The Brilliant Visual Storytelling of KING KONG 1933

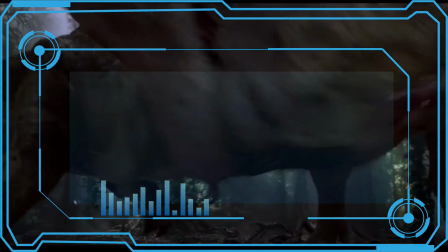Despite countless attempts to undo this image over the years,
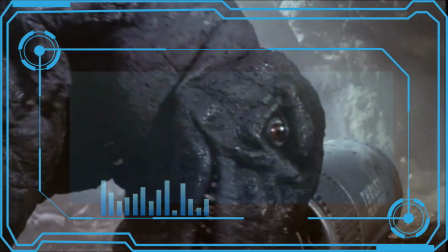the T-Rex is still considered the apex predator of the prehistoric world, and pop culture embraces that idea.
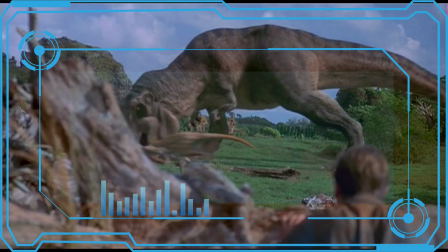You go up against a T-Rex and you're as good as dinner. With that in mind, it stands to reason that anyone who could beat a T-Rex would be the new apex life form. And Kong does exactly that.
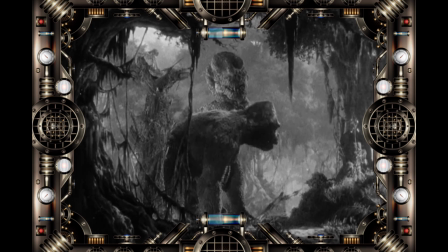In an intense struggle, the gorilla has a knockdown, drag-out wrestling match with this mighty predator, the first true test of his physical prowess.
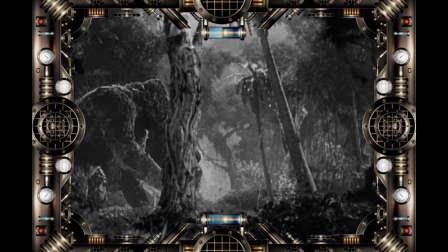Despite some close calls, and although the two seem evenly matched, Kong ultimately reigns supreme,
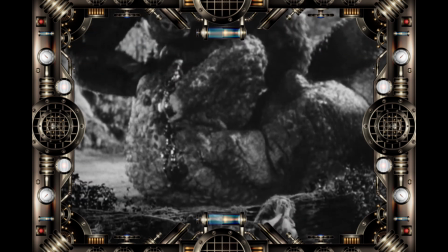delivering a killing blow worthy of a 90s video game. I still say that fight was rigged. It's reptile discrimination, I tell ya. I know, Snazzy, but we must recognize that these biases were considered acceptable at the time, even though we know better now. Besides, we have Gamera to make up for it. Yeah, he did wonders for reptilian representation. He most certainly... Wait a minute, this isn't a Gamera video, this is about King Kong. We're getting sidetracked.
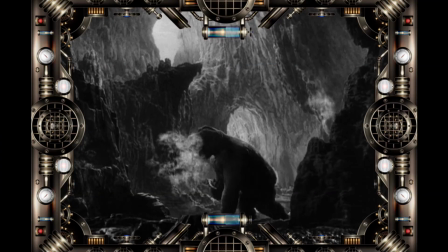Okay, back on topic. Later, in the cave, Kong has a run-in with this aquatic serpent.
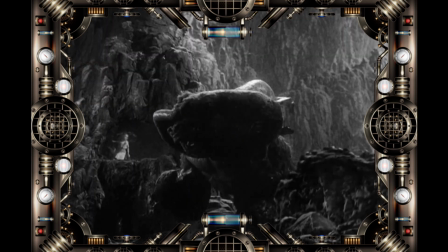Now, some people call it a snake, but that can't be the case because a snake has no limbs.
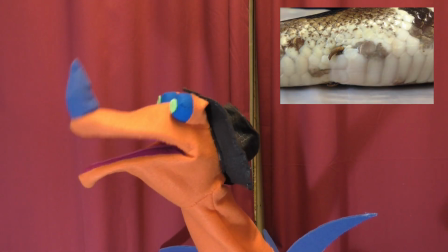To be clear, there are some snakes that have little spurs where limbs would be to help them climb trees. Well, okay, they don't have articulated limbs, but this thing does. Specifically, it has flippers, as opposed to hands and feet.
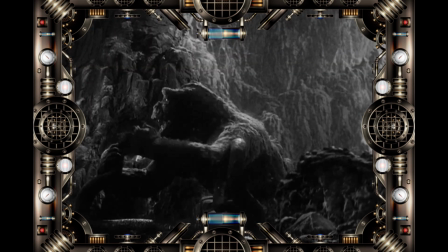Combining this with the obvious presence of water, this is clearly meant to be an aquatic creature, perhaps something akin to an Elasmosaurus.
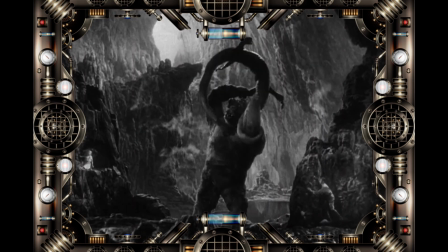Despite catching the Eighth Wonder off guard, Kong still wins this fight, and even disposes of the creature faster than he did the T-Rex.
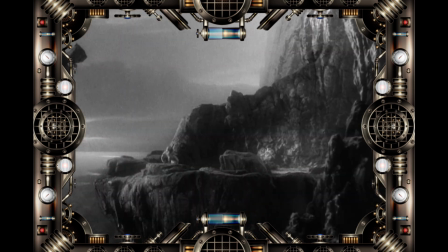Finally, once we're atop the mountain, Kong has a tussle with a pteranodon who shows up.
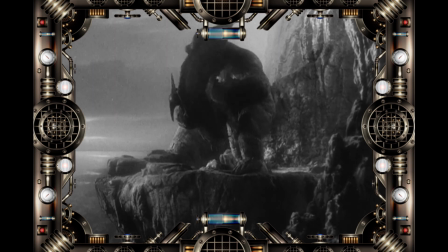Despite having the advantage of flight, the pteranodon still loses to the monkey. Kong doesn't even give him a chance to retreat.
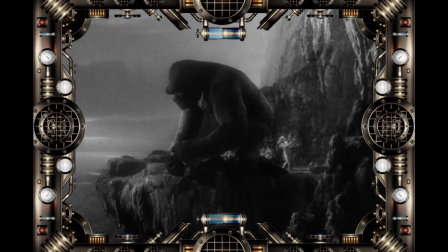That bird is dead just like all of his other opponents. Now, did you see the theme connecting them? Kong takes on 3 different opponents, a terrestrial one, an aquatic one, and an avian one.
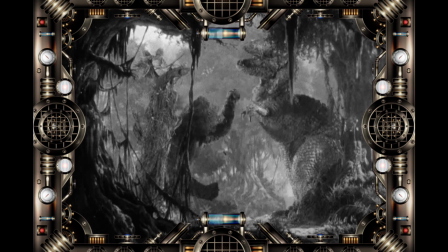Each of these creatures are the kings of their respective domains, the land, the sea, and the air.
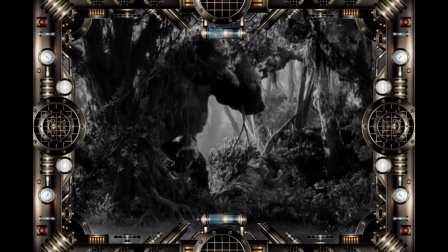And Kong has bested them all before our very eyes. That means, allegorically speaking, he faced the elements and won.
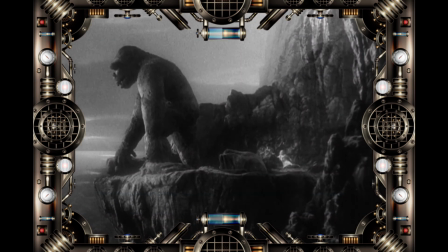This shows us that he is truly the king of Skull Island,
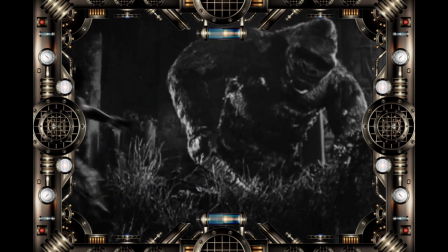master of all the elements in that domain, and we see this entirely through the visuals. There is not a single line in the movie that spells it out for us. We just see it for ourselves as plain as day. But Kong's story undergoes a massive inversion when he is taken from his island and brought to ours.
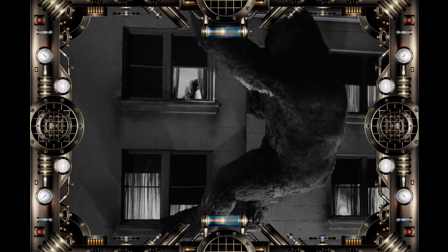Kong's time in New York City feels like it was designed to be the exact opposite of his time on Skull Island.
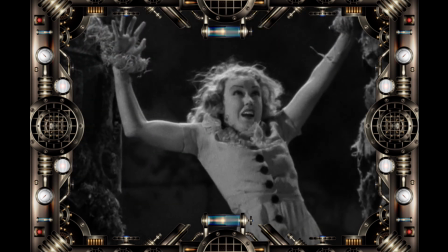There are some obvious inversions, like how Kong is chained up in similar manner to Anne, but once he escapes, he also takes on the wonders of the modern society.
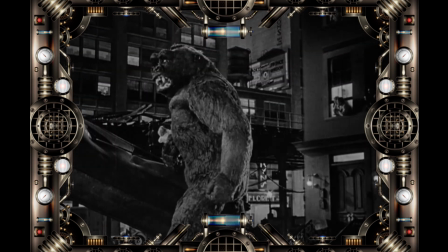Guns, cars, trains, all are destroyed in his rampage. But then he climbs the Empire State Building.
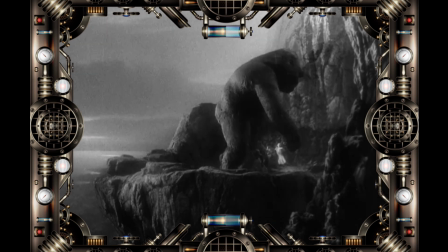It's only natural. He lives on the highest point of Skull Island, so going to the highest point in the Big Apple should mean safety.
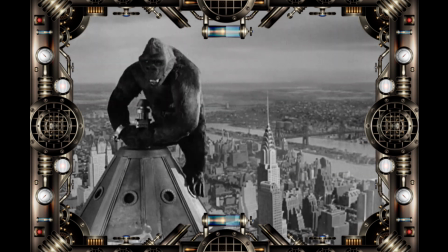He just wasn't counting on the biplanes showing up. Here we see with certainty that Kong's mastery of the elements has its limits.
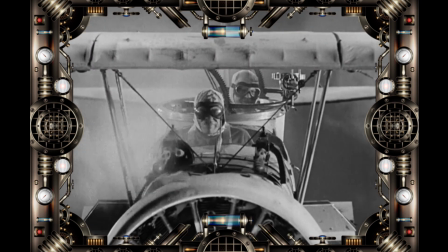Man has greater mastery of the air than Kong can ever hope for thanks to technology, which proves to be the 8th wonder of the world's undoing. Again, though, I must emphasize that all of this is conveyed 100% visually.
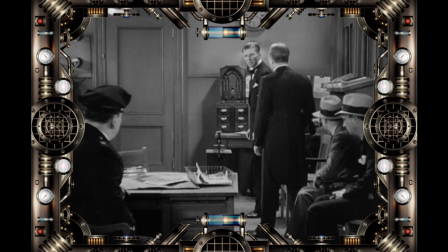None of the actors make commentaries that spell this stuff out for the audience.
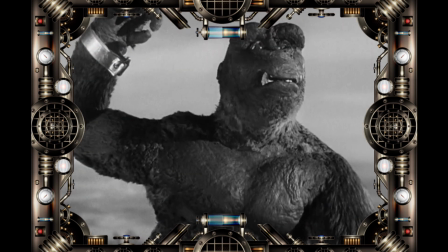Instead, Cooper knew that people were smart enough to figure it out for themselves if they really paid attention.
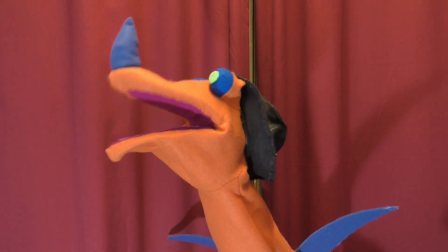And stuff like that is why King Kong is still considered a classic to this day. Indeed, this is a movie with many layers, and I'm sure people will keep sifting through them for generations to come. I just wanted to help you start digging through this one. Until such time as we meet again, this is the Omni Viewer signing off.